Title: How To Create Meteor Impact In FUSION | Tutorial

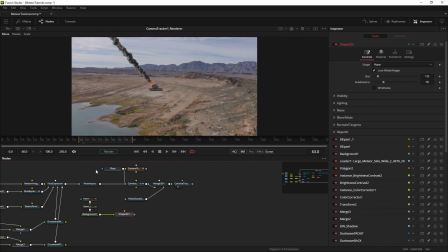I feed this background into a shape 3D node set to plane, and then copy paste the first impact null transform 3D node to position it at the same point in 3D space at the meteor. But, and this is important, I need to have the shockwave as a separate element, so I can comp it separately from the explosion.
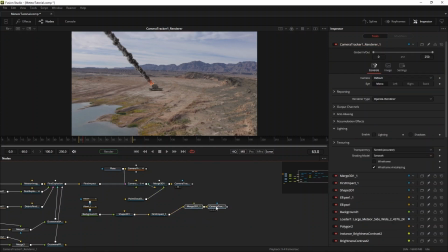Now here's where Fusion, being a node-based compositor, really shines. I can copy paste the merged 3D and the renderer 3D and paste them right here.
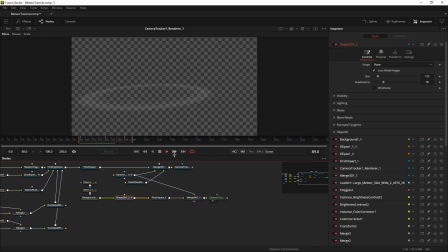Then I can just use the same camera node to drive the second renderer. Now I can merge that on top of the background image with screen,
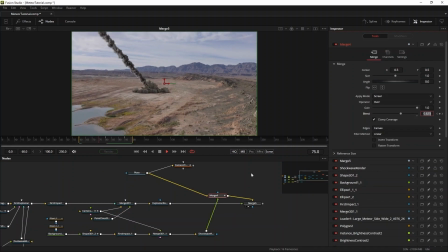and then the output of the original render 3D gets merged on top of that and you get this great looking result. I'll leave this impact like this for now. We'll change over to the second one. Most of the steps are pretty similar as with the first impact, so I'll be going through those a little quicker.
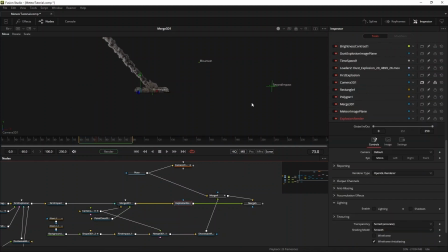I'm sure you remember the tracker called Second Impact. I'll go through the scene and find it. Right click, copy position and paste to create the transform 3D slash null. I'll reuse the combined explosion 3D merge by copy pasting that.
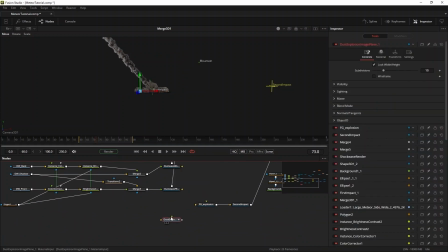I'll reuse the image plane with all the connected settings for pivot, scale and position, but I'll feed a different dust explosion.
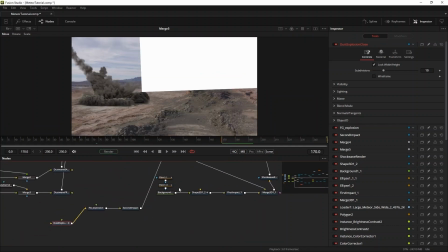For this nice close-up one, I'll be using an asset from another set of footage ActionVFX just released called, very practically, Dust Explosions Close.
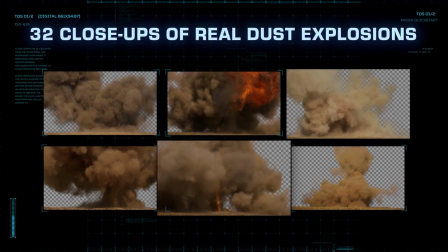These are shot in a way that sometimes the smoke and dust leaves the frame, so you can't put it in the back of your scene, because then the seams of the image will show.
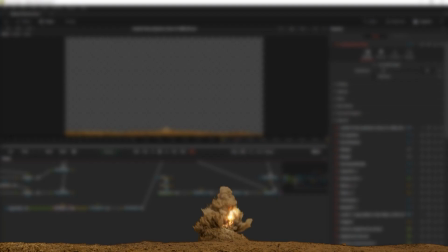No, these are meant to be used up close. I've selected Dust Explosion Close 31 for this shot.
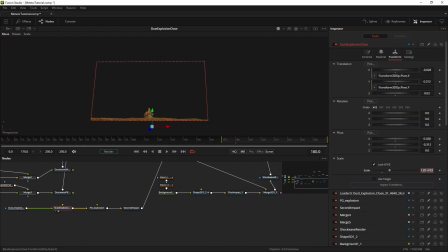I'll feed it into the image plane, adjust the pivot to make the explosion line up with the pivot, and I'll mask out the ground to get a nice clean explosion.
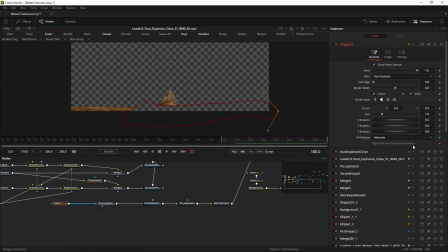I'll trim off the first 5 frames to make the explosion start out with a bang.
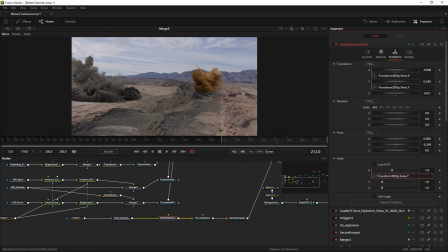To make the direction of the explosion match the impact of the meteor, I'll flip the image by scaling it on the negative x-axis.
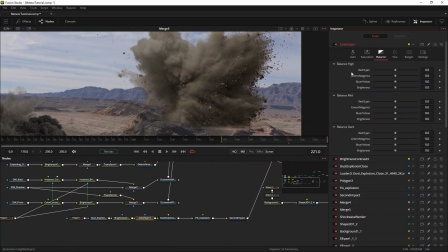I will adjust the general saturation first, and then use a color gain to make the dust match better with the footage we have. Be sure to always check the pre-divide post-multiply button when you're working with elements that include alpha channels.
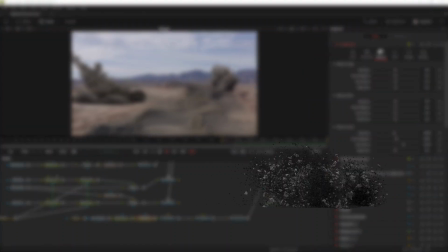I will add some additional debris to this shot as well. This one is side 5 from Exploding Debris Volume 2.
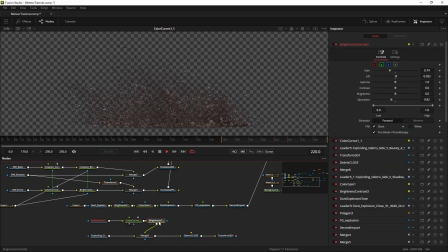I'll match the color of the debris to that of the explosion using the same curves from before as a starting point. Then another brightness contrast tool to finesse the debris in there.
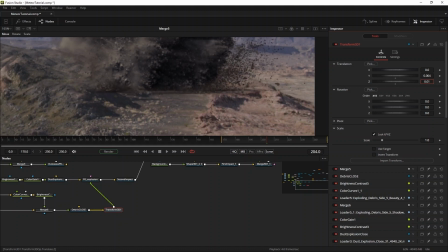I'll set it up just like the explosion and then move it slightly behind the explosion so that the dust cloud will cover the layer of debris that's landing on the floor.
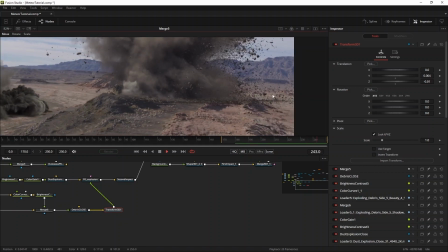Now the explosion is nicely filled out to the right of the frame, emphasizing the impact of the meteor, which I haven't put in there yet, I know, but I'll get to that soon enough. Now this impact also needs some large-scale dust waves.
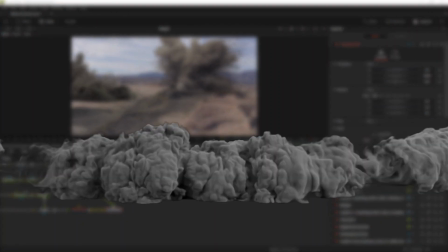I've used dust wave 1 for this one. The steps are mostly the same as before.
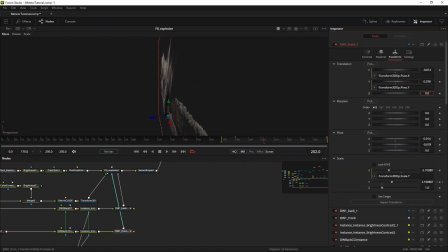Using the separate back and front layers to tuck the explosion in between the dust waves, I color correct the elements to fit into the shot. Then I add some extra shadowing using two brightness contrast tools and of course tie
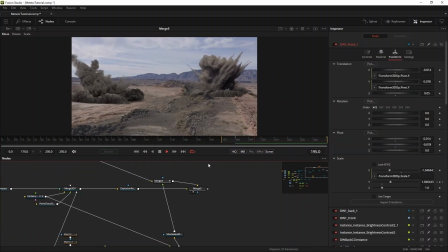them all together in the foreground explosion merge 3D node connected to the second impact gnome.
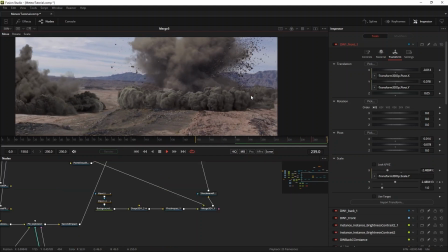Since this impact is a lot closer to the camera than the first one, I also wanted to add a little more fine detail,
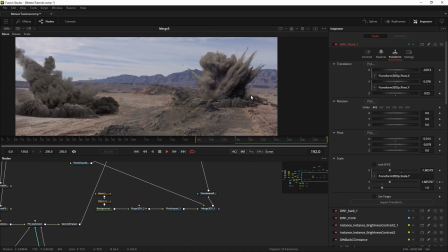similar to the shockwave of the first. I won't go through all the steps,
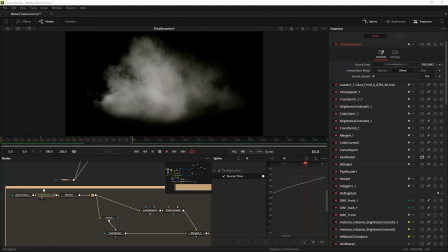but I've used this shot from Dust Waves Volume 2 and used the luminance to drive a bitmap mask on the fast noise tool that let me map this gradient color to the luminance value of the element.
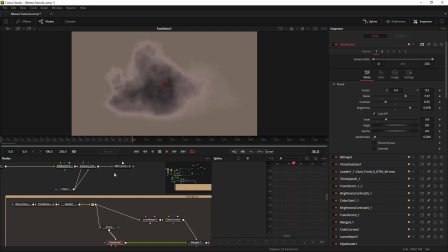Then I added some slightly seething fractal noise to this to make the cloud more alive,
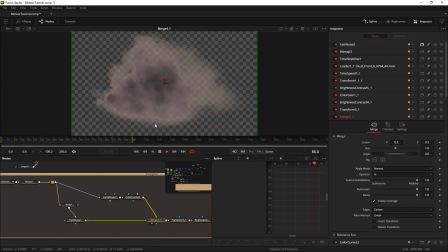and then I used the modified alpha channel of the luma keyer to cut out the cloud.
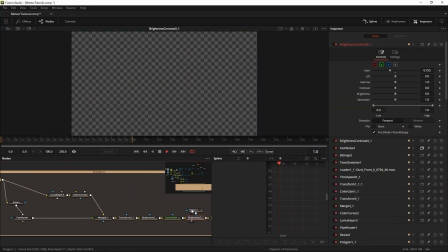Then I color corrected and animated it growing towards the camera quickly.
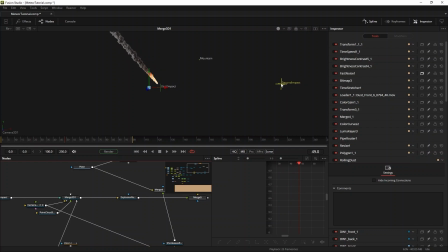Then I made the 2D composite follow the motion of the shot by creating a so-called locator in the position of the second impact null.
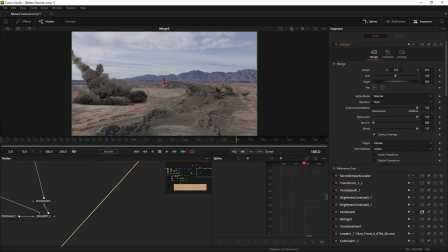The locator converts the image projected 3D position to 2D coordinates that are available to the 2D tools inside of Fusion.
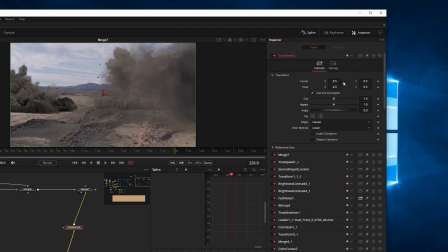This way the 2D transform node can be visually connected to the projected position of the second impact null.
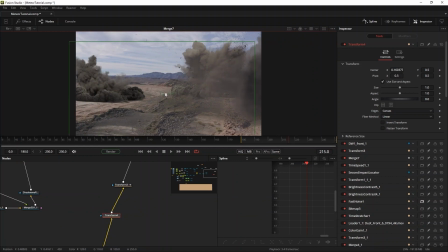This way the 2D element lines up nicely with the 3D rendered explosions. Now there's just one thing that stands out.
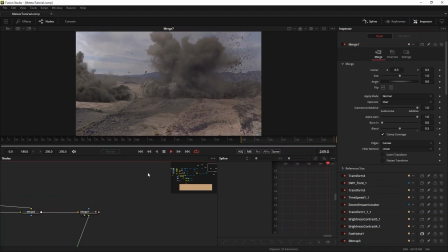The place where the explosion takes place is technically partially obscured by this foreground rock over here,
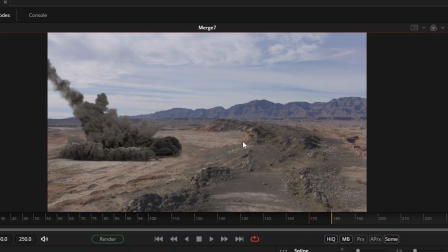while all the elements are rendered on top of it. To remedy this,
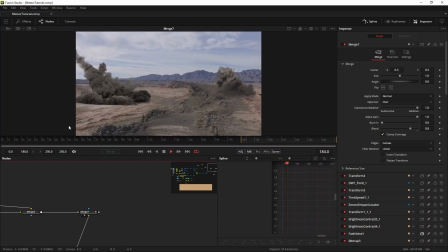I'll merge a part of the foreground back on top of the composite so that the first rock covers the explosion and then gets engulfed in the large-scale dust wave.
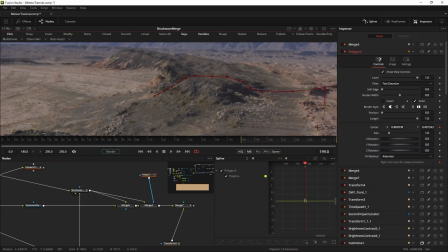I will use the information from the locator to drive the basic position of this polygon mask, making the masking process a lot easier.
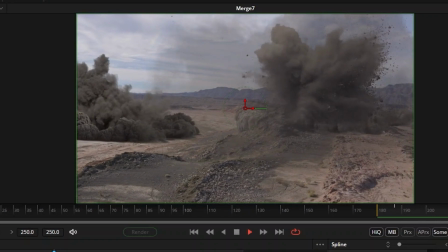Of course, this explosion needs its own meteor too. I repeat the same steps as before.
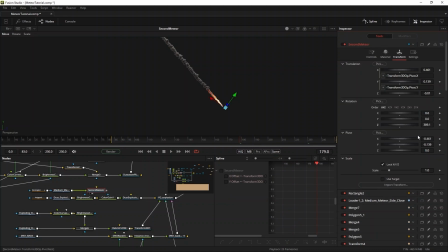Find a nice meteor, put it on an image plane, align the pivot to the point of impact,
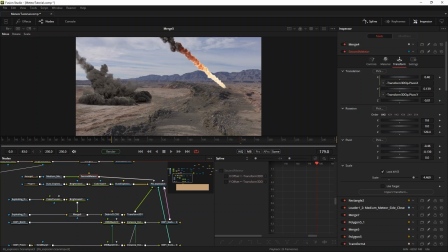position the layer at that point of impact, and then rotate and scale to make the impact as eventful as possible.
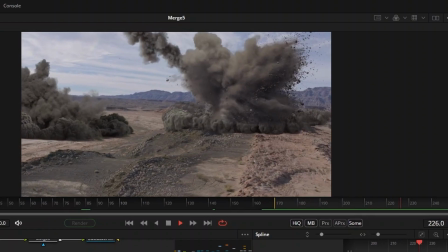There.
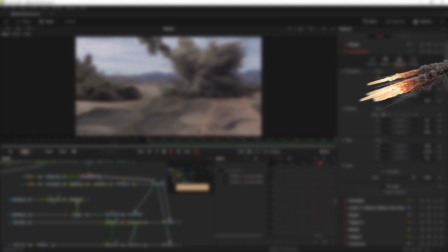Now, to fill the time between the first and the second impact, I'll put this shot of a splitting meteor somewhere in the middle, where the camera tilts up.
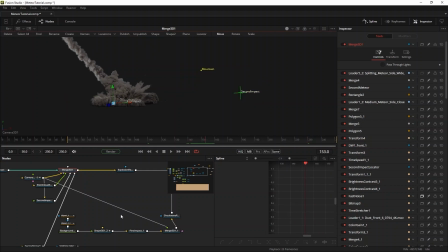I'll use the mountains tracker to create a transform 3D at this position and then move the footage way back and scale it up to make it work.
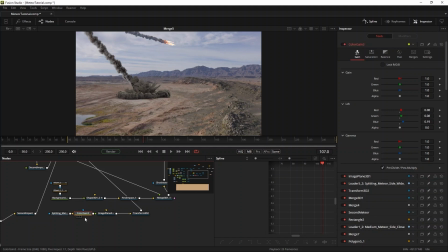A nice color correction of the element and it fits right into the scene. Look at that.
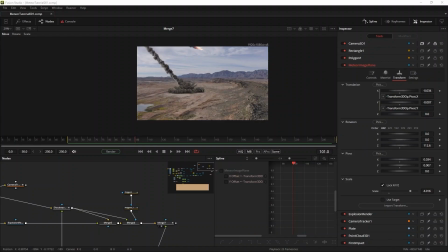Well, we're almost done. To put the final touches on the meteors, I swapped the ProRes version for the EXR files and then used the embedded extra render passes
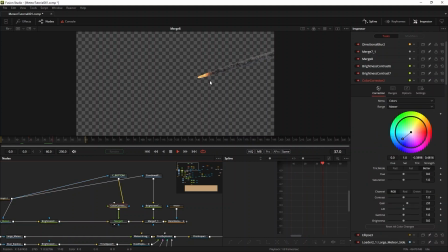to make sure the top of the smoke trail gets color corrected to make it look as though it's partially lit by the sky.
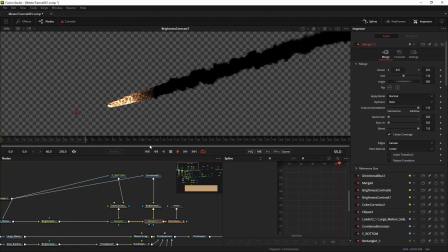I used the combined emission pass to make sure that the tip of the comet is nice and bright because of the EXR's possibility to store color values outside of the regular old color ranges.
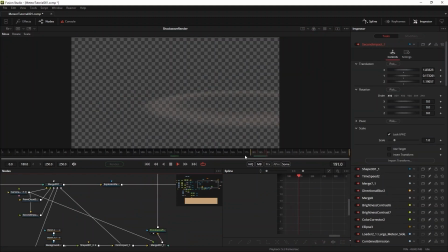I've also added a shockwave to the second impact similar to the one on the first,
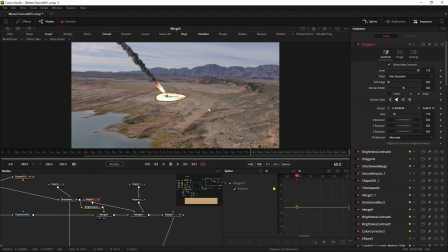and a little bit of interactive lighting on the desert floor just before the meteor's impact.
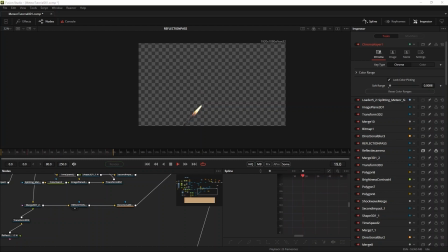I created a reflection layer for the first meteor by rendering out another copy of the scene, but with the camera scaled minus on the y-axis.
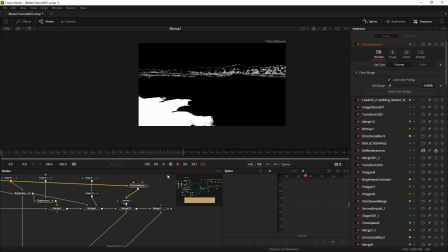I masked out the water by using a chroma keyer to create a matte and then merge the reflection into the shot.
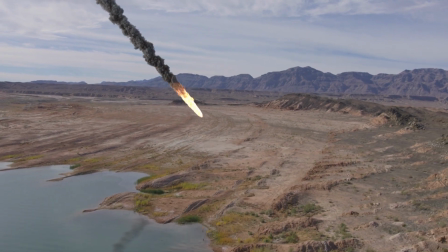So that's it. In this video, I showed you how to use the stock footage elements of ActionVFX to create this action-packed shot.
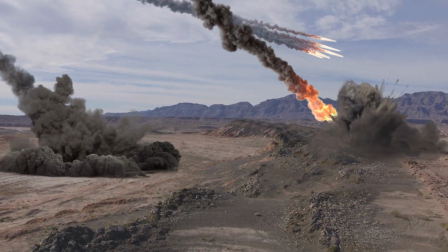All of the assets used in this video are available at
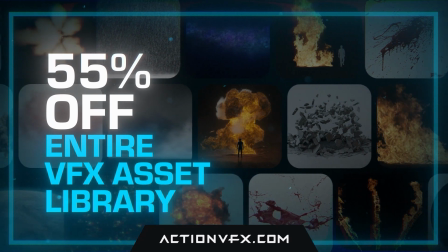actionvfx.com and currently 55% off thanks to the Black Friday sale that ends November 25th.
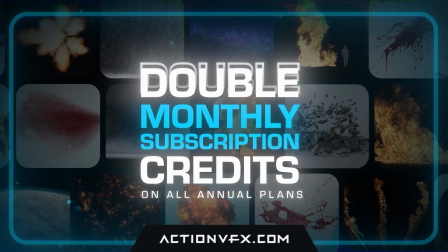You can also get double the monthly credits on all annual subscription plans during this time.
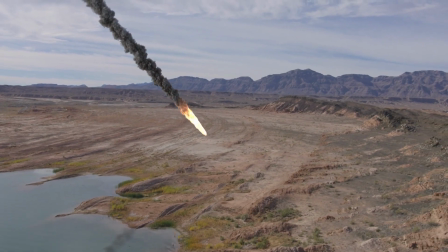For more details, check out the description. I hope this tutorial was useful.
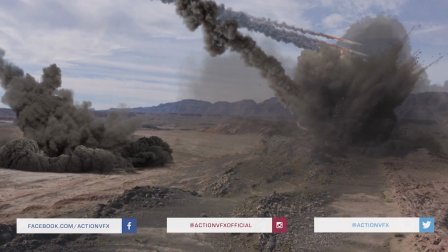If you have any further questions, be sure to leave them in the comments down below so we can provide you with the tutorials you need.
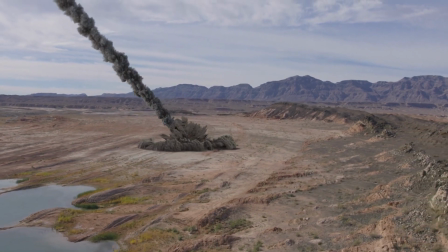For now, this was Sander de Recht for ActionVFX. Bye bye.